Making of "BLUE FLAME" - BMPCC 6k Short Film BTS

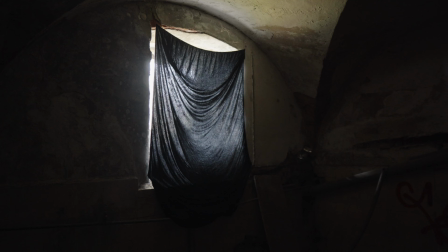(8:18)
It's not healthy for sure. I would use it only when you don't have other options and for a short period of time. I put one white material in the first window and one black in the second one to block the light more.
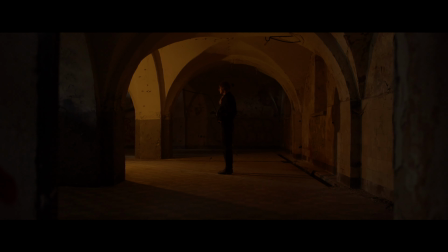(8:31)
I was setting my lights in different configurations depending on the specific shot.
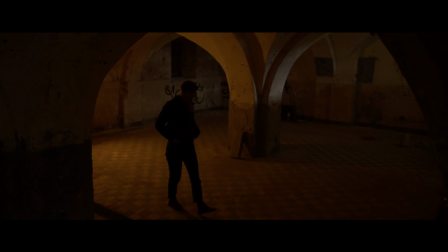(8:36)
I tried to make this place look bigger than it is in reality. I also added a mirror effect for some shots to make that possible.
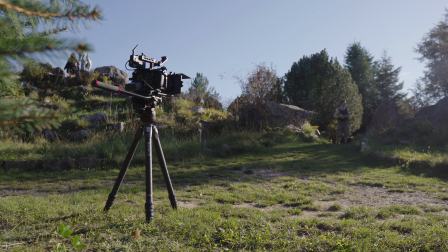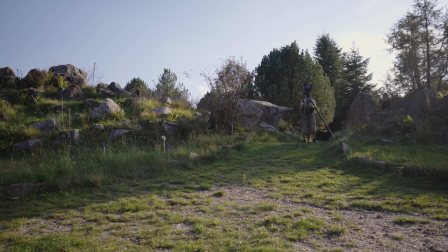(8:59)
Next shooting location was this nice garden in Warsaw. We shot two scenes here, our heroes meeting and the final scene.
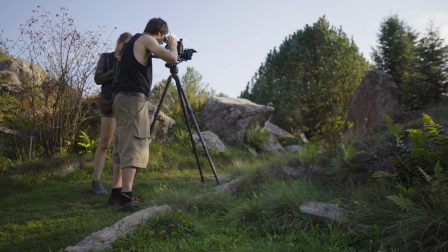(9:07)
It was already a different colder climate in Poland, so we tried to shoot in a golden hour to make it look warmer, so it could match Bulgaya's scenes better.
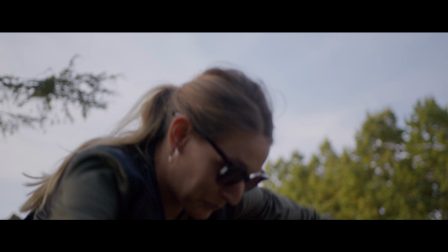(9:16)
It still didn't end up to be a perfect match, but good enough.
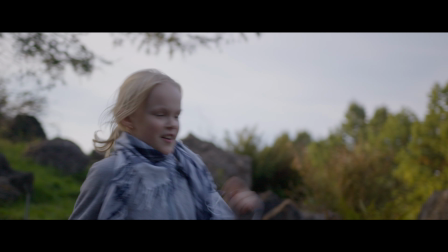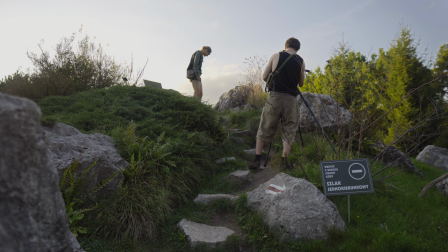(9:32)
Due to limited time with that lighting, we spent 3 days there. But that was not a problem, because we live in that city.
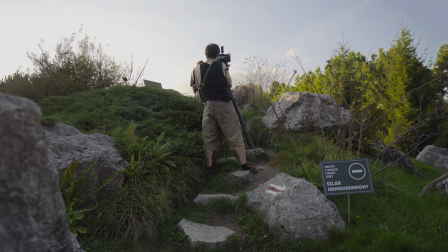(9:41)
It was colder and we had to be in the same outfits as in Bulgaria, but the biggest problem was mosquitoes.
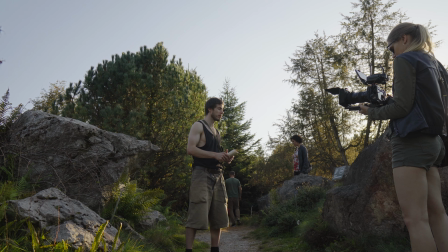(9:49)
Even here we had to deal with tourists on set.
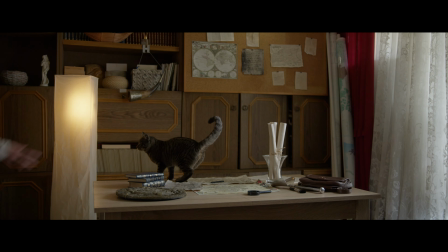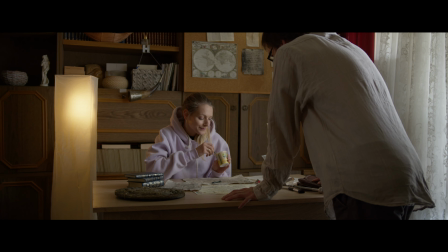(10:05)
Last location was in an apartment in Warsaw, so it was the easiest to shoot there.
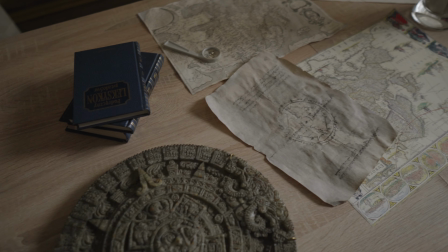(10:12)
We tried to decorate the room so it looks like an archeologist's office. I put a pinboard so I can add notes and maps there, and to hide the TV.
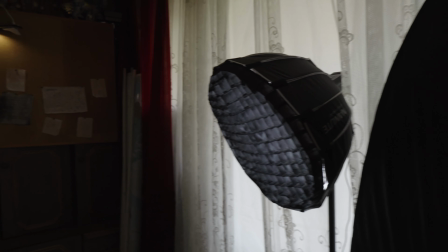(10:21)
I blocked part of the light coming from window to control it, and I put my cob light with a softbox as a key.
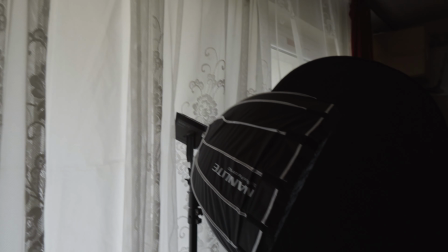(10:29)
I also attached a shower curtain on a part of the window.
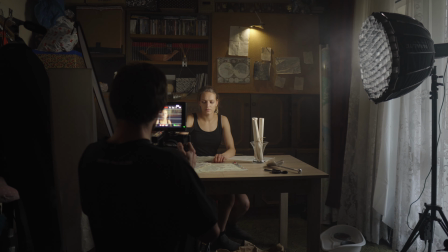(10:32)
Even with this control the light coming from windows was changing too much, so next time I will just use stronger light behind the windows at night.
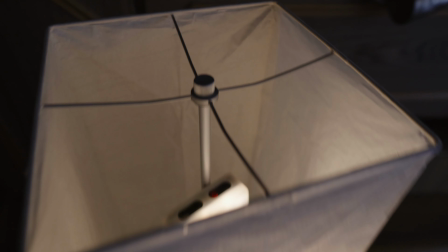(10:39)
As a practical light I put small LED inside the lamp. I just attached it with the gaff tape.
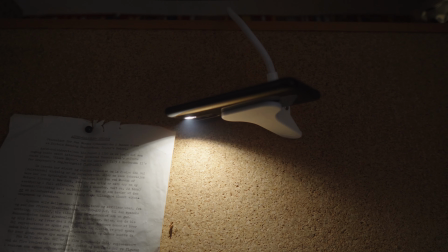(10:45)
At the last moment I thought it would be nice to add some light on the board, so I just used my phone.
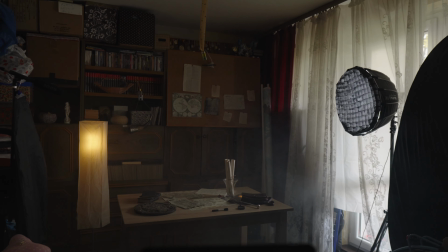(10:50)
I wish I could put the desk farther from the background to add more depth, but I didn't have enough space there to make a wide shot.
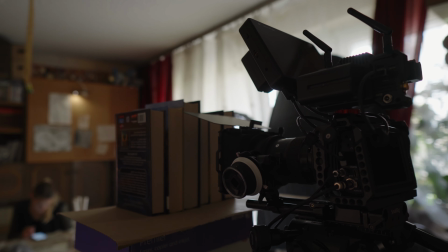(10:56)
This is how I made a shot simulating a bookshelf.
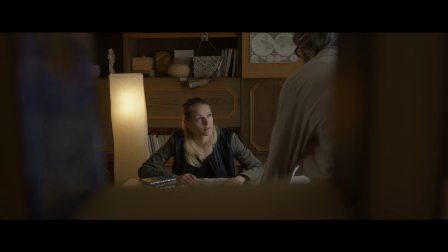(11:03) I bet my whole career on it. I bet my whole career on it.
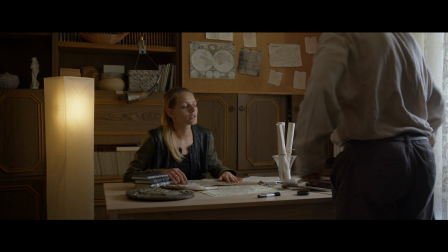(11:11) Maybe I can go with your help. Thanks.
Now I will show you quick breakdowns of VFX. I used a lot of stock footage in this short, but despite that it was still a lot of work. I'm sorry that I will not go to Resolve this time to show you the details, But there is too much mess in this project and all those VFX layers are hard on my PC.
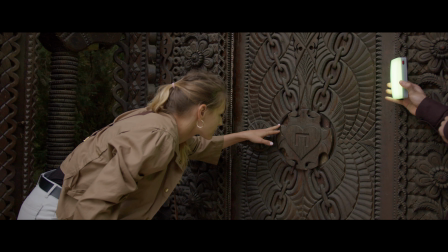(11:36)
This was an easy effect. I used a small RGB LED to light the subject and I masked myself out in post.
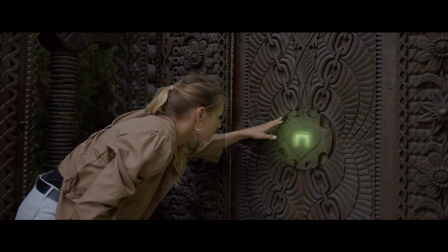(11:42)
Then I just added a couple of green glow nodes in Resolve. And here is how it looks graded.
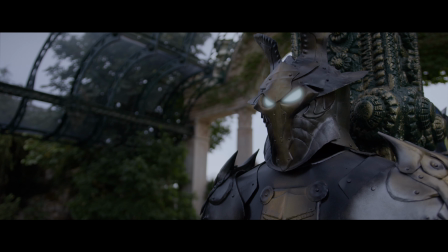(11:47)
In this case I just struck the eyes of the night, brightened it up and added glow on helmet and chest armor with power windows.
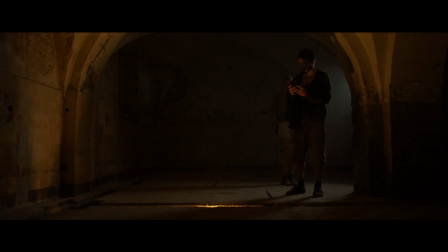(11:54)
Fire was more complicated to make. I had to plan everything in advance to know how we had to move to avoid the fire.
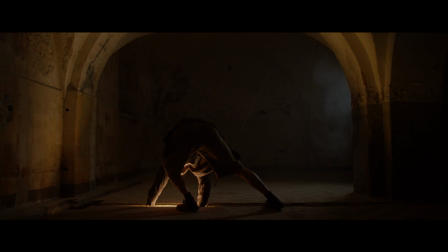(12:01)
First of all I had to lighten this long hole, but with only two small LEDs I had to move it from place to place and connect everything together in post.
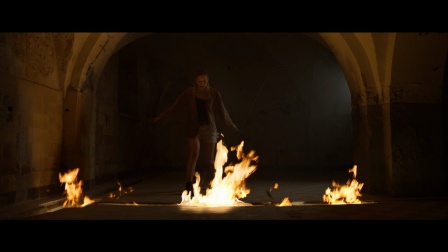(12:09)
Next in post-production I had to add a lot of layers of fire in a row. Mask them so they appear from the hole and then I added a couple of nodes with glow.
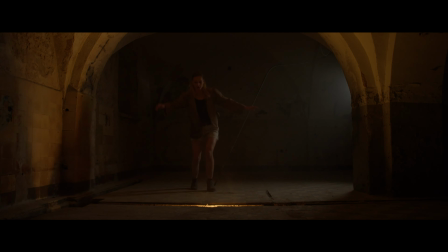(12:18)
This is full before and after.